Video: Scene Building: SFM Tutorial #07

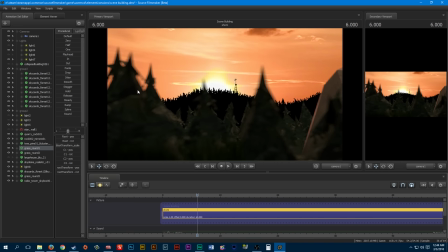As you can see, it looks, you know, it looks pretty, what, realistic? I think, you know, it's missing maybe a mountain or something over here. And we could use the various rock models to construct the mountain, but for now, this works.
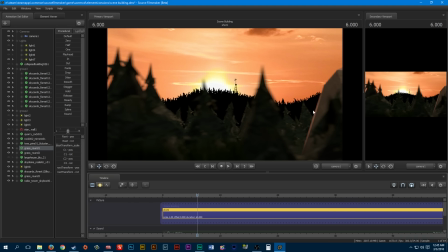And you can see it's a pretty convincing forest. You have some distant stuff, and the light shining, and I kind of lit up the foreground elements to show that the light is shining up and over those distant trees.
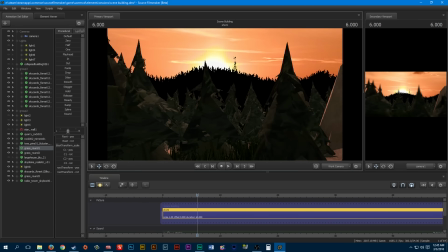And what I mean by it's all about what the camera sees, there we go.
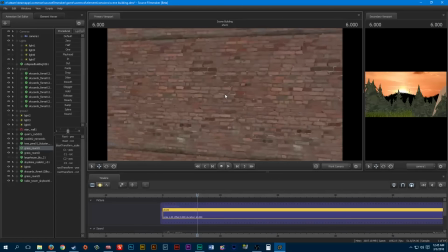Again, this is Black Void. It's a big room, dark, that you have to light stuff up yourself.
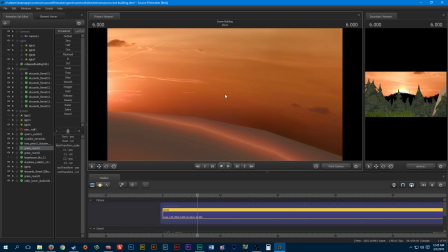You can get rid of the brick wall, but it's kind of useful to see where you're putting your models when you shut the lights off.
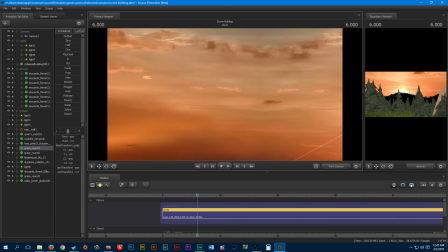But to get rid of that, you would just go to here, and boom. You can just get a good look at the sky dome here,
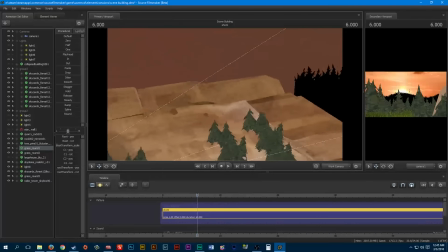which is really useful for constructing something like this.
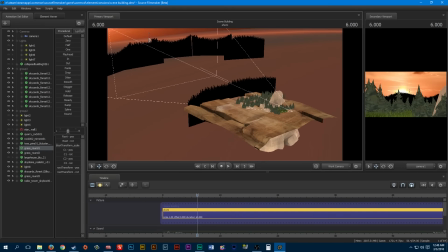And I'll just go through, like I said, to save time. I built this yesterday.
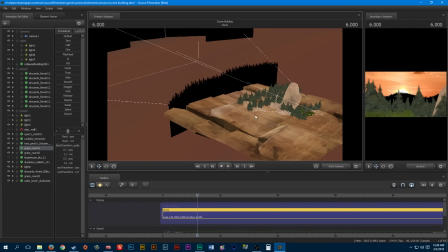Now, typically what I start off with are these sky cards.
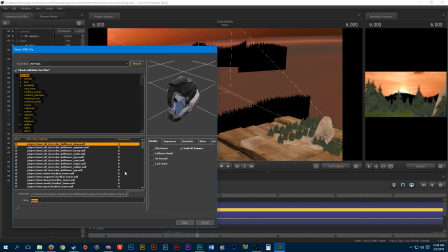And how you get those is you go to new model, you type in sky card. You can see that's that. I think that's just the sky card. You get the sky card and sky dome with that workshop thing. But the one I use is... let's see, this one.
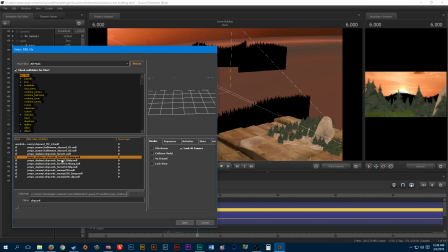So that's what, forest, sky card underscore forest, and maybe these two, I think. Let me see this one.
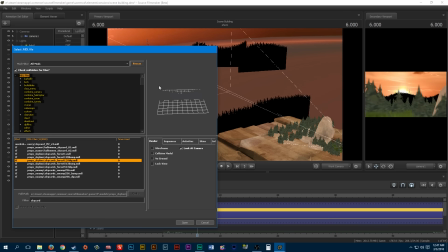It's the rounded top, and yep, and the convex, I guess is what you would, or is it concave, I don't know. But it's these two that I use. And those come with different textures.
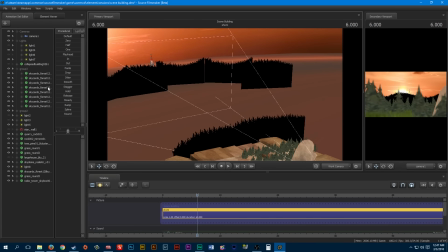The one I'm using is the black, so they look silhouetted. And that is the number 12 option here on the set skin, as you can see.
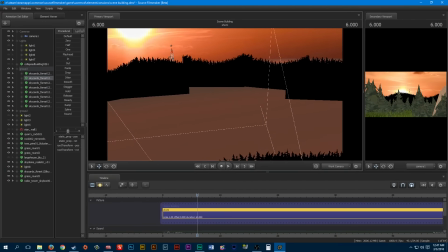And I kind of put those around to give, like, build up the distinct structures that I want to use.
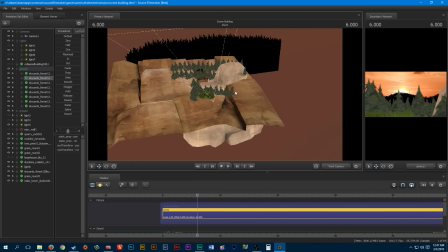And then I'll begin with the foreground elements.
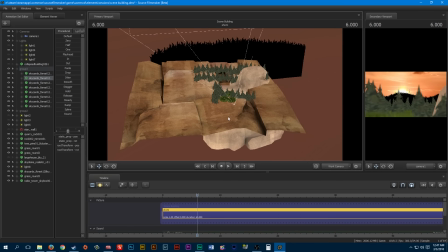And I typically throw down this rocky floor texture just so the lighting,
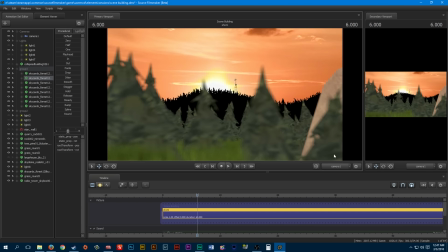if I do have a light, doesn't shine up and through the trees and stuff, breaking the illusion of a forest. So, where is that? Get rid of that.
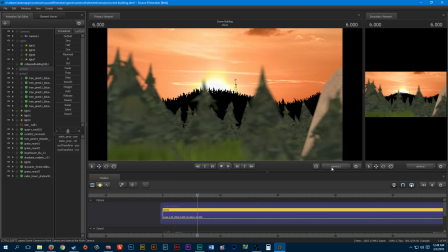Those are my trees. As you can see, here they all are.
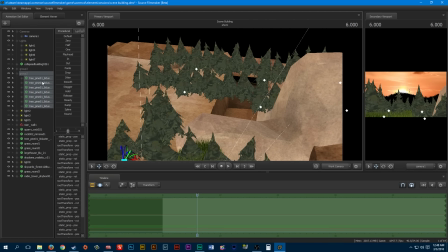These are skybox cluster trees of 8. You got 8 apiece.
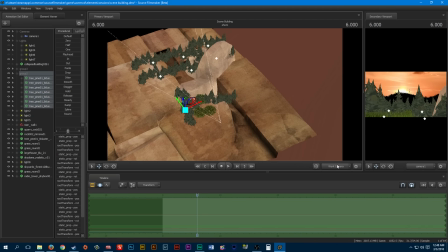You can just slap those bad boys down and build up your forest.
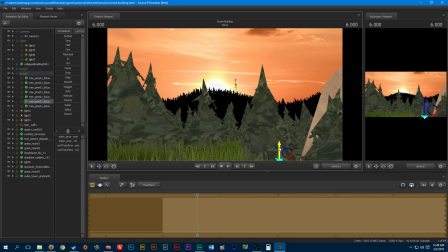We actually might want to pull some of those up, you know, like that. Because, you know, I don't like the way that looks open, but we'll leave that for now.
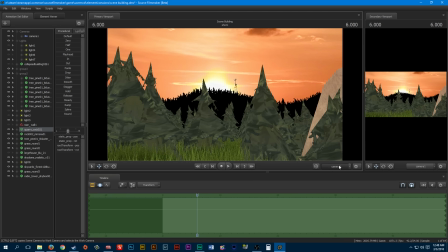Anyway, I think this is the rock floor. Yep.
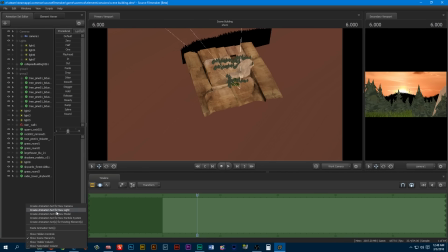Right there, it's the quarry rock. I just go to the model.
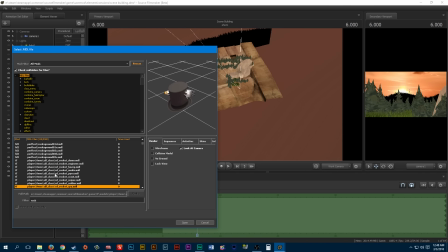New model, and it's one of these, you'll find it. You gotta click endlessly through. That's not it. So you can use some of this stuff for mountains. Excuse me.
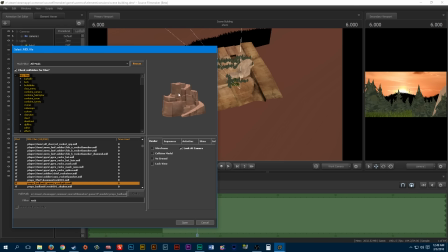It's all about going through these models, whether it be skybox models,
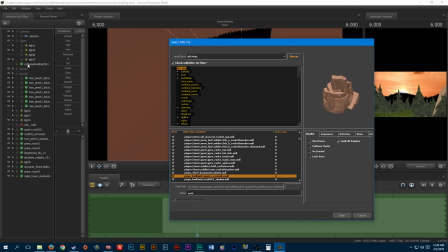and even now with the added option of being able to scale models,
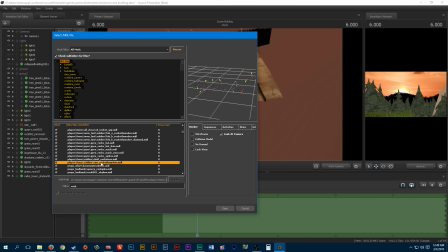you have a lot of, you know, options available to you for using stuff as mountains and whatnot. But what is this rocky structure?
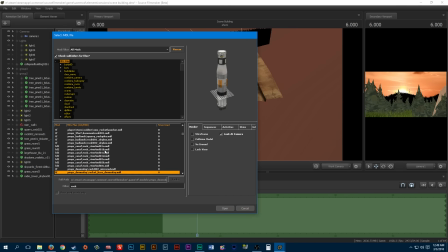I don't see it. I have to scroll through. I think it should be coming up. Those would make some cool silhouettes in the distance.
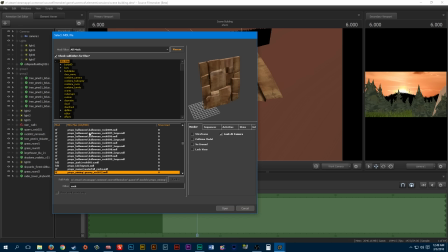Some ominous structures. Here we go. Quarry rock, just like it said in here, and I could have just told you that. But here you go. That's the one I'm using, and you just got to rotate it to make your floor.
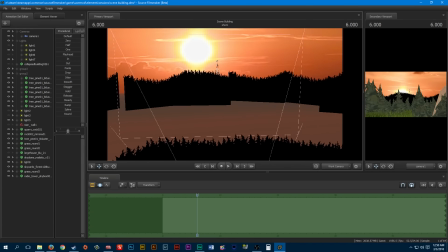That'll block out your lighting if you do have a light off in the distance from shining up and through.
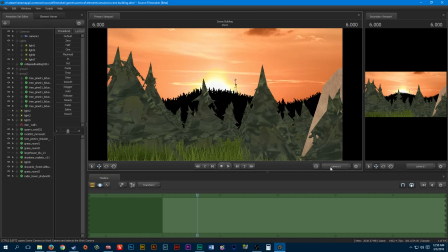And then you can see I just placed a big rock here to kind of, you know, break it up.
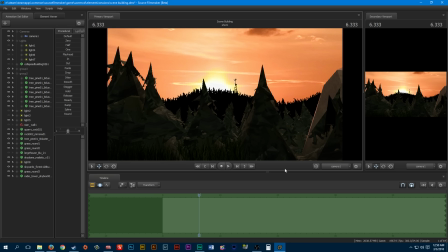Give it some variety down here. You could put in some animals. I can imagine some animals or some people. You might have to rescale them because these trees are small, meant for a skybox.
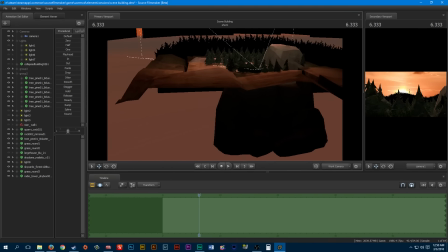But yeah, that's all you do. You start off with these sky cards.
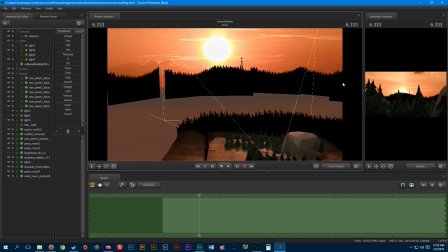You figure out your horizon, right?
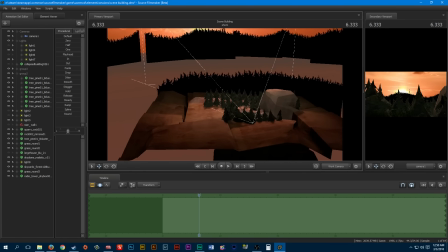And then you do your foreground.
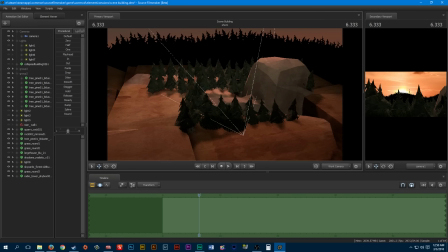You throw down this quarry rock ground and build your models on top of that, whether you want it to be a house or some trees or whatnot.
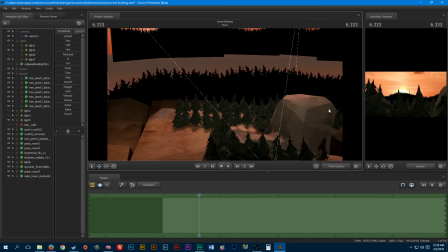And yeah, and then I just put this in to kind of help, again, the light from shining through.
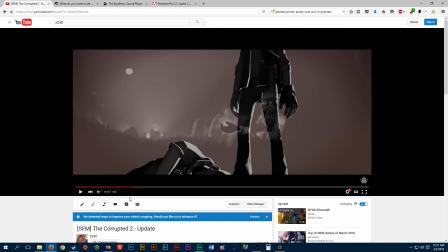And yeah, and like I said, you can see in my video some of the crazy stuff I've done with this.
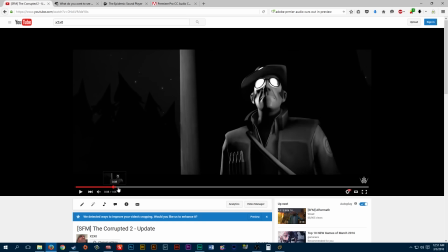Here's those sky card trees with the stars, which are a particle.
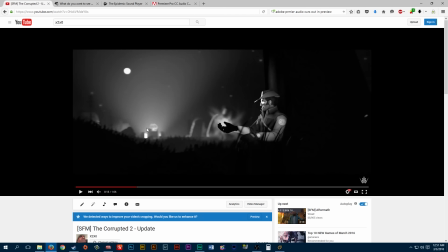And you can see I've got this building in the background and all this. I don't think I had, they had the ability to scale models, so these are really far off in the distance, but you can see how
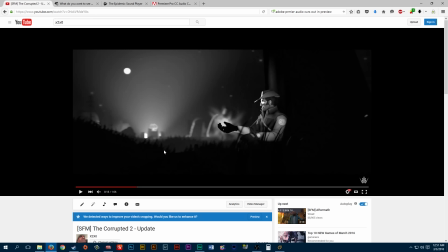with volumetric light you can get like that volumetric, or not volumetric, but that atmospheric perspective where things, as the further out they go, they start to blend into the atmosphere. You get that nice blue over, you know, distant mountains and stuff like that.
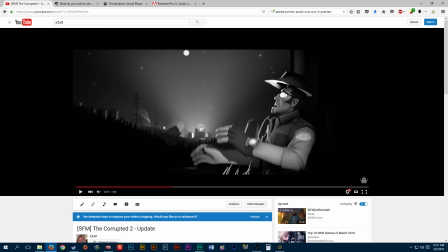And here's another clearer shot. You can see I've got some one of those electrical tower deals. I don't know what that is. Some tanks. There's that building again. I don't remember what it was.
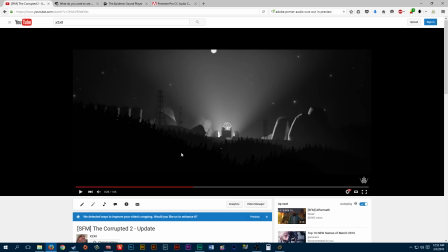Some rocks to break that up.
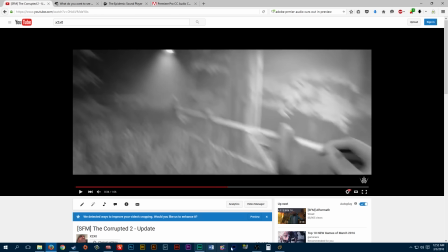And here, all that grass is particle, but you could, for your forest floor. And the thing is, when the camera moves, the particles will tend to disappear because the camera's not directly focused on it. So, the fact that you'll be, where the hell am I?
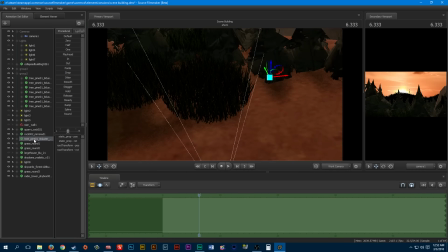Here we go. The fact that you have that, the grass that acts as a model now, you'll be able to light them up much easier.
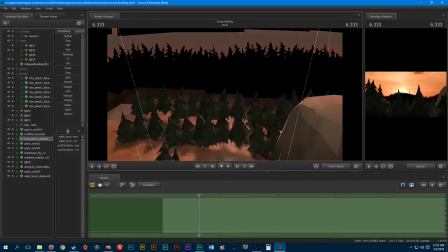And again, your system's not going to get bogged down from rendering particles in real time while you're trying to build your scene.
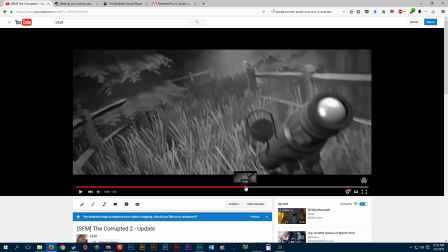And it's all about using your imagination, using what you have. I don't have the option to make my own models, nor do I have time to learn how to do that.
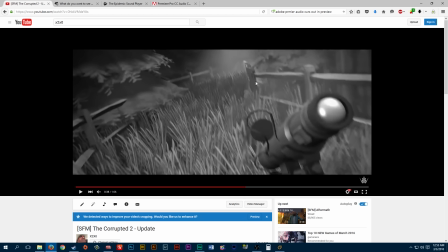Certainly it's something I could do, but I'd rather, you know, just jump right in here and use what Source Filmmaker has to offer.
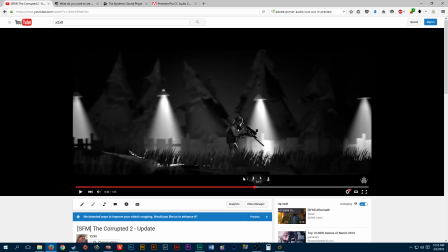And it hasn't let me down so far. See, this is like a cool thing.